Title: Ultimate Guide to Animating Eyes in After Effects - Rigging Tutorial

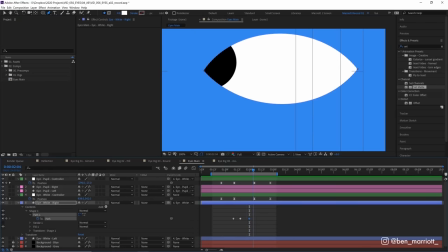246s
Now you wanna make sure there's about double the length here between the eye close and the eye open. That's because we tend to open our eyelids a lot slower than we close them. That's much too slow overall, so let's move those both closer together. There, that's much better.
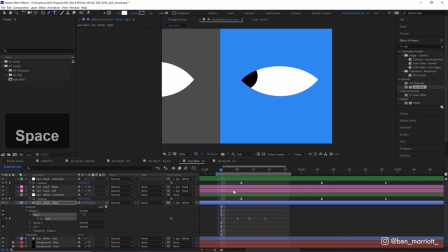260s
And let's select those and easy ease those with F9. Now, the speed at which your character blinks is completely up to you as an acting choice. Your character might blink very fast, want to do a double blink, or they might be opening their eyes very slowly from a nap.
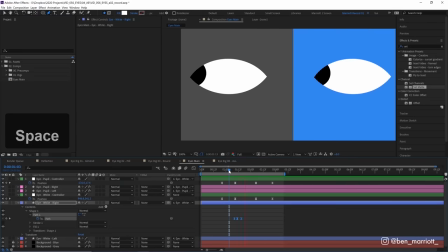272s
So feel free to adjust these based on what your scene and character need. So we've got one eye blinking, and I'm going to show you an easy method to apply that to the other eye as well.
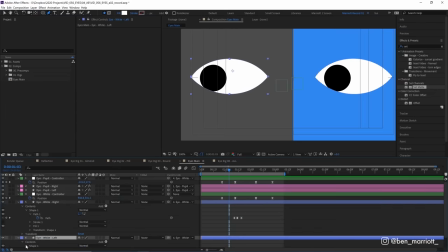279s
So let's go over to our second eye, open its contents, shape, and find its path property.
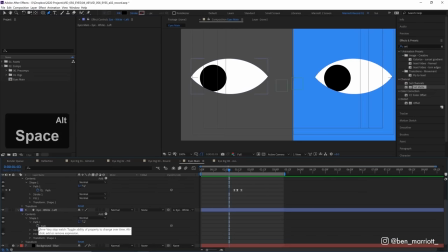284s
And then we're going to alter option click the stopwatch here. And that's going to open up our expression window. We're just gonna grab our pick whip here and just pick whip that to the path of our eye that we've already animated the blink on. click enter, and now it writes an expression there to take the exact same values of this other shape path and then apply them to this shape path.
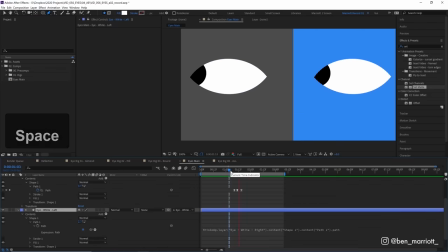301s
So when this one blinks, they both blink.
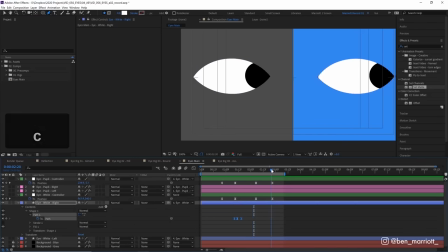303s
So now whenever we want the character to blink, we just select these keyframes, copy them, and paste them where we need them in the timeline, which is really nice and easy.
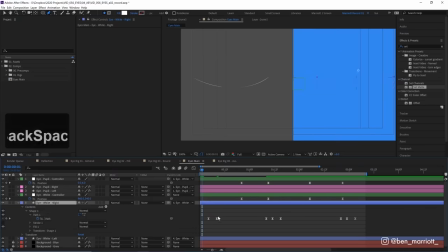311s
Let's paste them at the very beginning and delete the open keyframe as well. So it looks like it's opening his eyes at the very beginning of the scene.
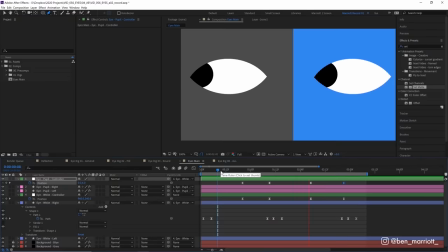318s
So this is a really simple eye rig with basic shapes, but let's add some more detail to one of our eyes.
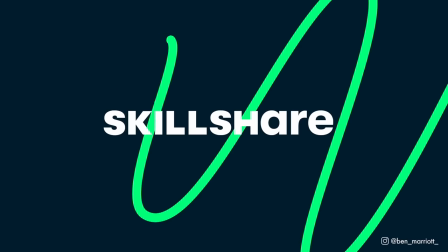323s
A quick word about this video's sponsor, Skillshare.
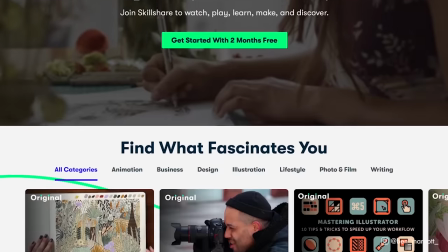326s
Skillshare is an online learning community with so much to explore, real projects to create, and also support fellow creatives.
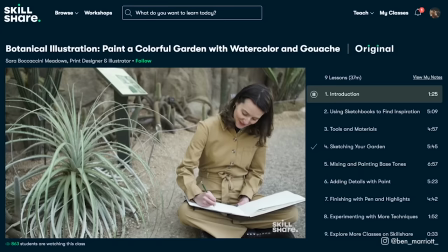332s
The classes are designed for real life with short classes so that you don't have to put your life on hold.
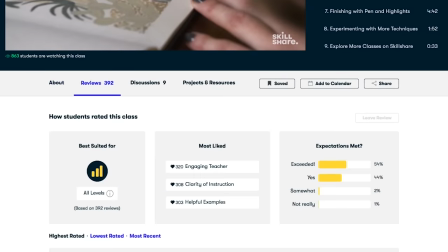337s
And it makes it so easy to explore new topics and passions without any huge commitment.
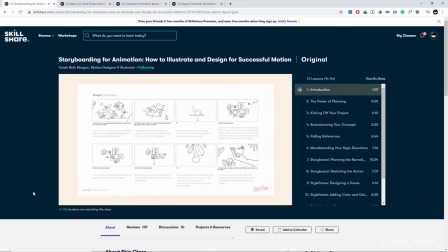341s
Some classes that I'm taking and getting really enormous inspiration from are Storyboarding for Animation by Sarah Beth Morgan,
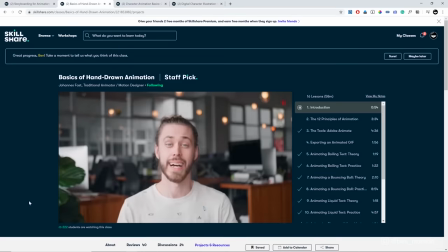348s
who is one of the best designers for animation working today. The Basics of Hand-Drawn Animation from Johannes Fast, a killer cell animator working at Giant Ant.
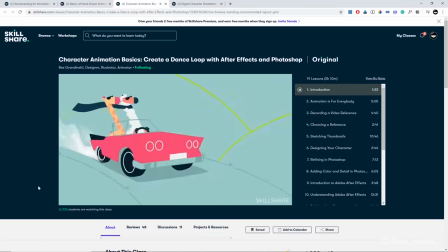356s
Character Animation Basics with B. Grandinetti, and Digital Character Illustrations with Justina Stesic,
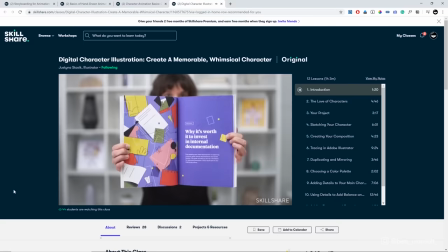362s
where she teaches her entire process of creating memorable, whimsical characters. Skillshare is ridiculously affordable,
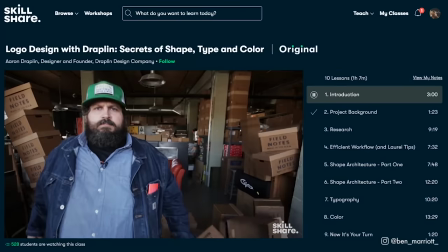368s
considering the amount of top-tier classes from industry experts that you have unlimited access to for less than $10 a month on an annual subscription.
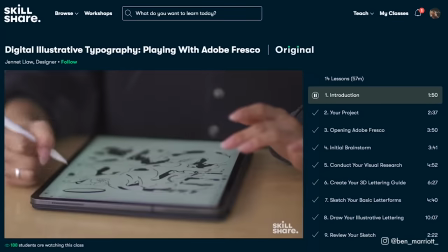375s
And Skillshare is allowing me to give away 2 free months of premium membership. All you need to do is click the link and sign up in the description below to explore your creativity.
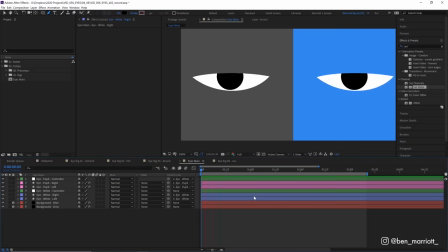383s
Now, ideally, you're not adding any detail while you're animating, and you should have, you know, hopefully had this approved during the design process.
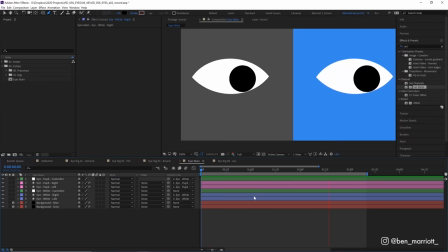389s
But I wanted to show the animation setup in its simplest form, because for your style, this might be all that you need.
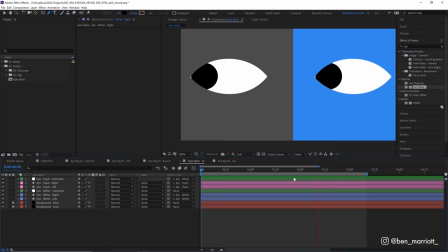394s
But here's how to add detail if you think it needs it afterwards. But I highly recommend designing your eyes first. So we're gonna add a visible eyelid to this right eye here. So we're gonna select the white of the eye and duplicate that layer with Control D. I'm gonna rename that eye white right lid.
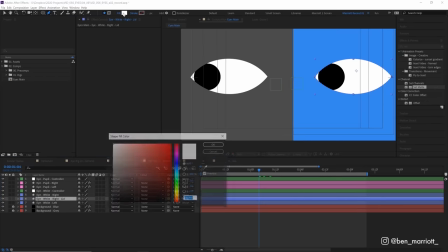409s
And now I'm gonna place that below our eye white. And I'm gonna change its fill color to be a bit darker than the background, so it stands out a bit.
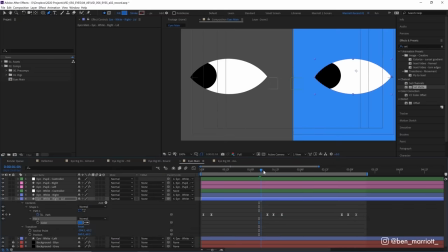417s
Let's open up all of its keyframes by pressing U, and we can see that it still blinks as the other eye blinks. So we're just going to select all of these keyframes and delete them. So now when the eye blinks, this layer is revealed.
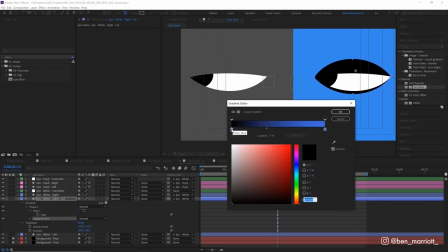427s
And let's actually change that fill to a gradient fill as well, just to add a bit more depth to it.
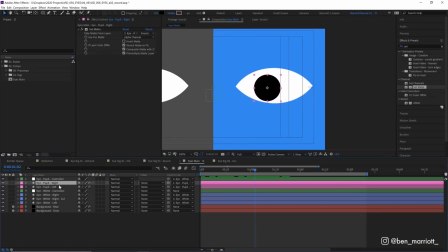434s
Now to add an iris, which is the colored part of the eye, I'm just going to duplicate this pupil, rename it iris, change its color over here, drop it below our pupil, and then scale it up to something that looks natural. That seems right to me. And let's add a gradient fill to this iris as well. There we are.
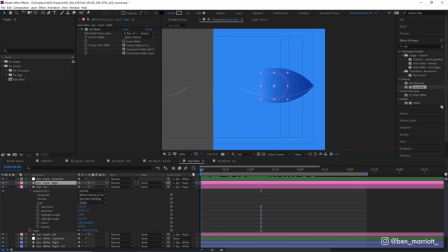453s
Now I'd like to add our pupil dilating at the start here as our eye first opens.
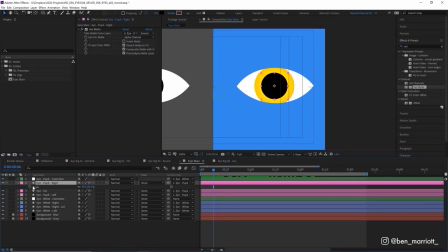457s
So I'm going to open up the scale property on this pupil and keyframe it going from 80, where it ends up being, and then increase it a fair bit. Let's go to 100 and then easy ease that last keyframe with F9. So now as it opens, the pupil gets smaller, dilating because it's now got much more light to see and it doesn't need to be that large.
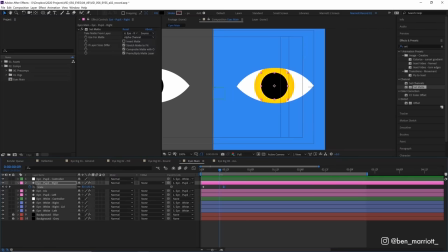474s
This is a little touch that I like to add to my eyes whenever we have, you know, a dramatic scene where an eye is opening. Most of the time you won't need to do this when any character is not going to be, you know, extremely close up, or we're going to be focusing really on the eye. But I kind of think it looks cool, but you know, you don't need to do this for every blink. And let's add a gradient fill to this pupil as well.